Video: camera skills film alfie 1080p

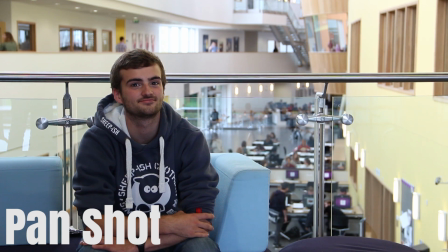[0:02]
This is an example of a pan shot, often used to reveal an object or character. This is an example of a tilt shot, which can also be used to reveal something that wasn't previously in the frame.
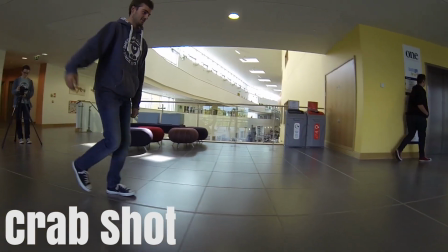[0:11]
This is an example of a crab shot, often used to track an object or character as they move through the frame.
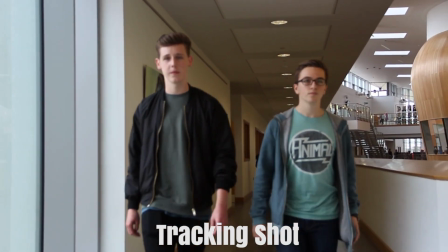[0:15]
This is a tracking shot and is often used to track characters when they walk forwards or backwards.
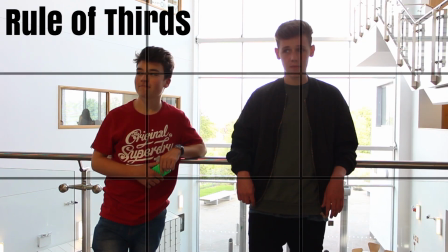[0:20]
This shot obeys the rule of thirds, having each character on 1/3 of the screen and having their eye line on the top third.
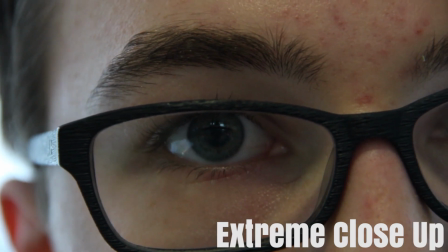[0:25]
This shot is an extreme close-up. It allows us to see small details in the character's face such as emotions, and also emphasises small movements such as an eyebrow raise.
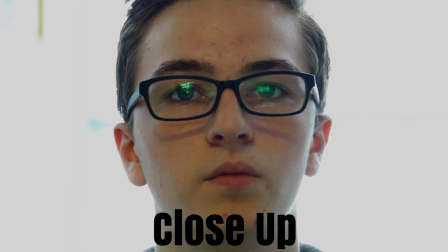[0:33]
This is a close-up shot, which makes the audience feel uncomfortable as they are so close to the character's face.
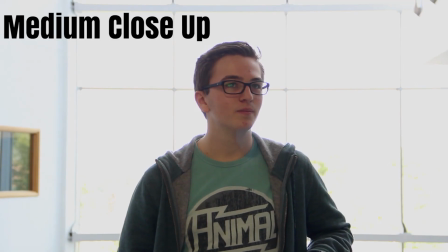[0:38]
This is an example of a medium close-up. This is an example of a medium or mid shot.
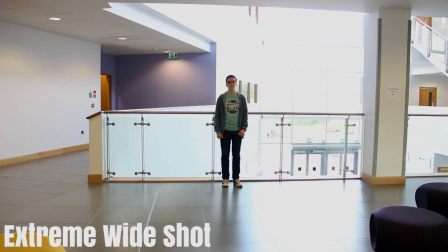[0:42]
This is a wide shot. This is an extreme wide shot or an establishing shot, which can be used to show the location of the scene.
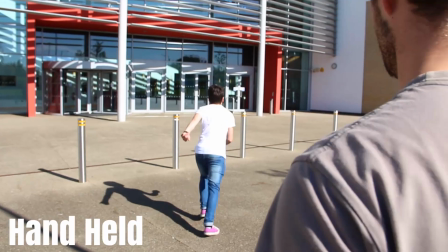[0:49]
This is an example of a focus pull. This is an example of handheld camera operation and is often used in action movies to make the scene feel more dramatic.
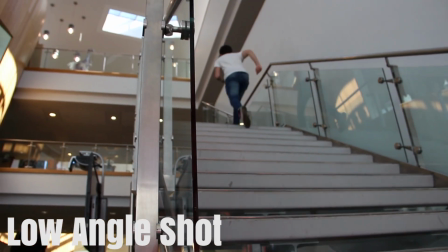[0:58]
This is an example of a low angle shot and is often used to make a character seem large or powerful. And then this is an example of a high angle shot, often used to make a character seem small or weak.
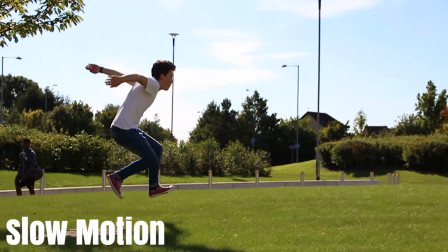[1:09]
This is an example of slow motion. It can be used to make a scene feel more dramatic and also draw attention to a key detail that spends longer on the screen.
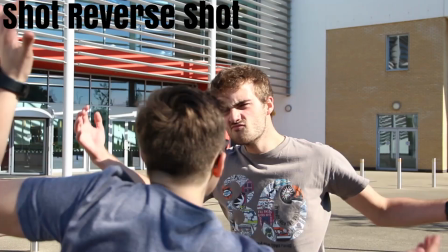[1:16]
This is an example of shot reverse shot, in which the camera is placed over the subject's shoulders and obeys the 180-degree rule, alternating between the two subjects.
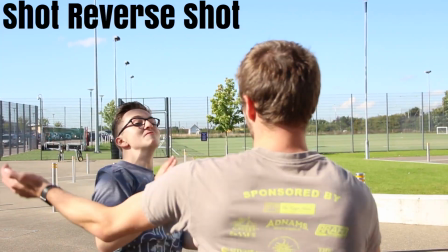[1:23]
We most commonly see this technique in interviews.
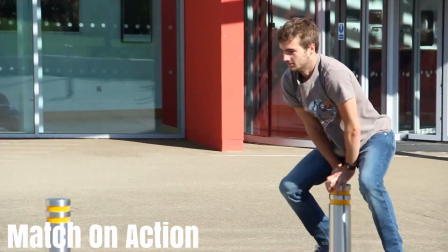[1:27]
This is an example of match and action, in which the cut is made invisible by the repetition of the same action at the same point, masking the edit entirely.
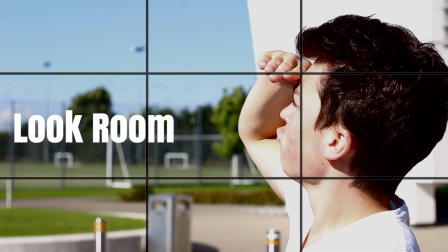[1:34]
This is an example of look room, where the character is on 1/3 of the screen and has 2/3 of the screen for what is called look space.
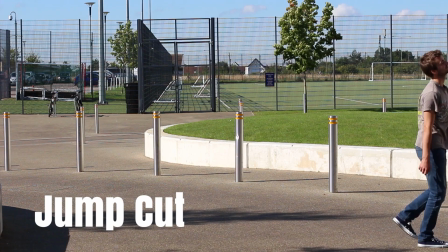[1:40]
This is an example of a jump cut, often used in horror movies for a cheap scare. These are examples of noddies and they're also used in interviews.
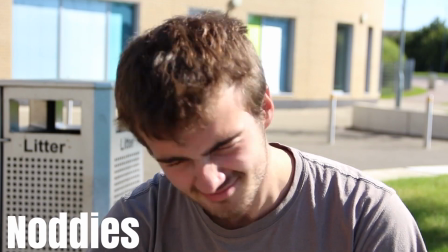[1:46]
They're used to cut away from the subject's face if they make a mistake whilst talking, and the edit hides the fact that they've messed up.
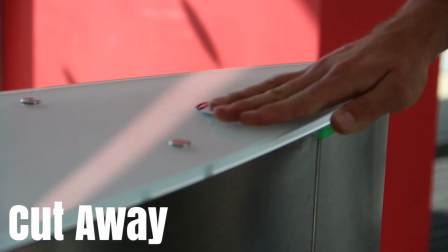[1:51]
This is an example of a cutaway and can be used to draw attention to something important in a scene. These are examples of some basic transitions.
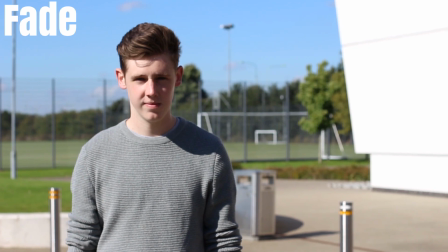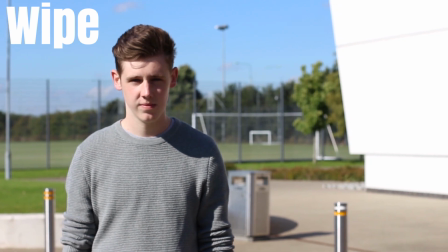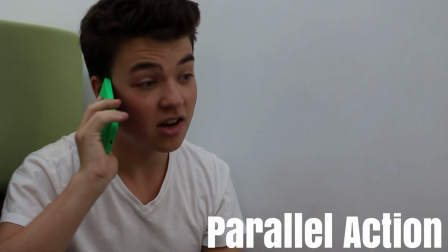[2:12]
This editing technique is known as parallel action, and it's when it links multiple characters in multiple places to a single scenario.
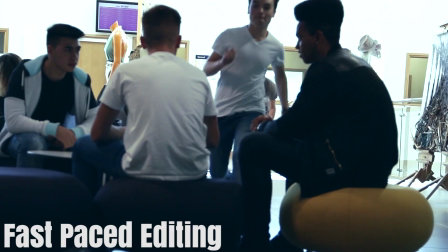[2:18]
What you see here is an example of fast-paced editing. In this, the shots are cut very quickly between each other and there's not much time for each shot.
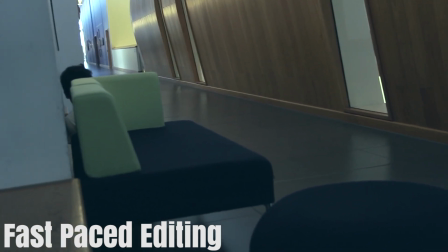[2:25]
This emphasises the drama in the scene and makes it feel more urgent and panicky.
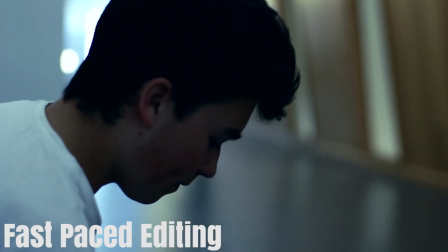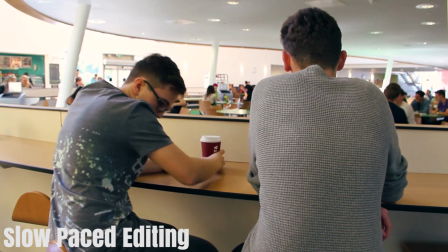[2:34]
In contrast, this shot is an example of slow-paced editing, in which the cuts are slowed down completely and emphasises a much more calm and relaxed feel to the scene.
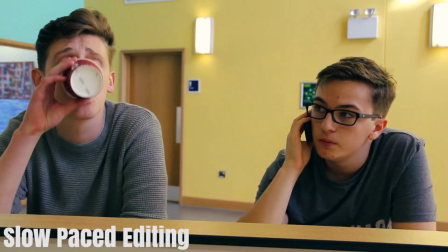[2:41]
This is used to distinguish between dramatic and calm moods in films. There are two main categories of sound in filmmaking. The first is known as diegetic sound, and it's when you can hear the sound of something that you can actually see visibly in the scene. For example, you might be able to hear the sound of my alarm clock ticking or the sound of my computer fan. The second type of sound is known as non-diegetic sound, and it's when you can't actually see something in the scene visibly, but if you came to the actual location you might expect to hear the sound anyway. In my bedroom, an example of non-diegetic sound can be the sound of a car going past the window or even the sound of birds outside.
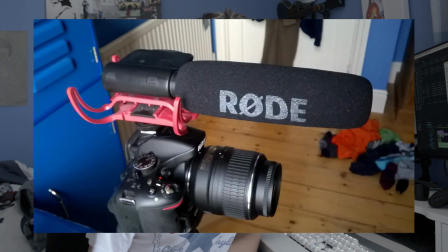[3:12]
There are three types of microphone that are commonly used in filmmaking. The first is what I have on my camera now. This is a shotgun mic and it's a directional microphone, so it picks up the sound from just what's in front of it and not from sideways on.
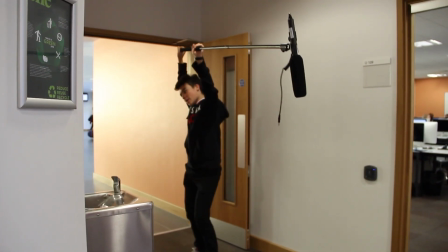[3:20]
This is most commonly used in conjunction with a boom pole, and it's used to get the microphone above the subject and just pointing down, so you only get the sound you want and you don't get any unwanted sound leaking in from the sides or above. A lav mic is most commonly used in interview situations where you can hide the microphone on people without having to have the need for a boom pole to be above who are pointing down. And it's also used if you go out into the streets with documentaries and things, because people can have a portable sound recorder on them, and then the audio can be taken from the sound recorder later and synced up in post with the footage. The last type of microphone is what I have here. This is known as a cardioid mic. This particular one's a condenser microphone, and they're very good for doing voiceovers and things like that because they capture very high quality sound, and there's a lot of bass in the sound, so it sounds very professional. They're also commonly used to record vocals or instruments because of the high sound quality. This is an example of bad audio.
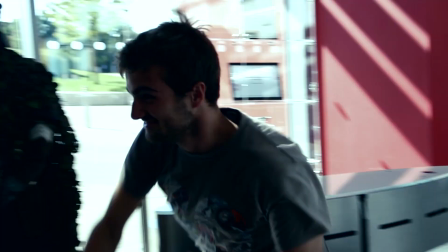[3:59]
This is a short film we made that combines most of the editing and camera techniques I explained earlier.
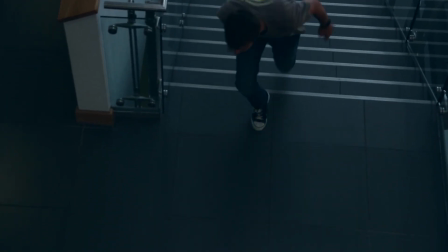[4:03]
As you can hear, underneath this short film we have a music track. Music and soundtracks are commonly used to emphasise the feeling or mood of the scene.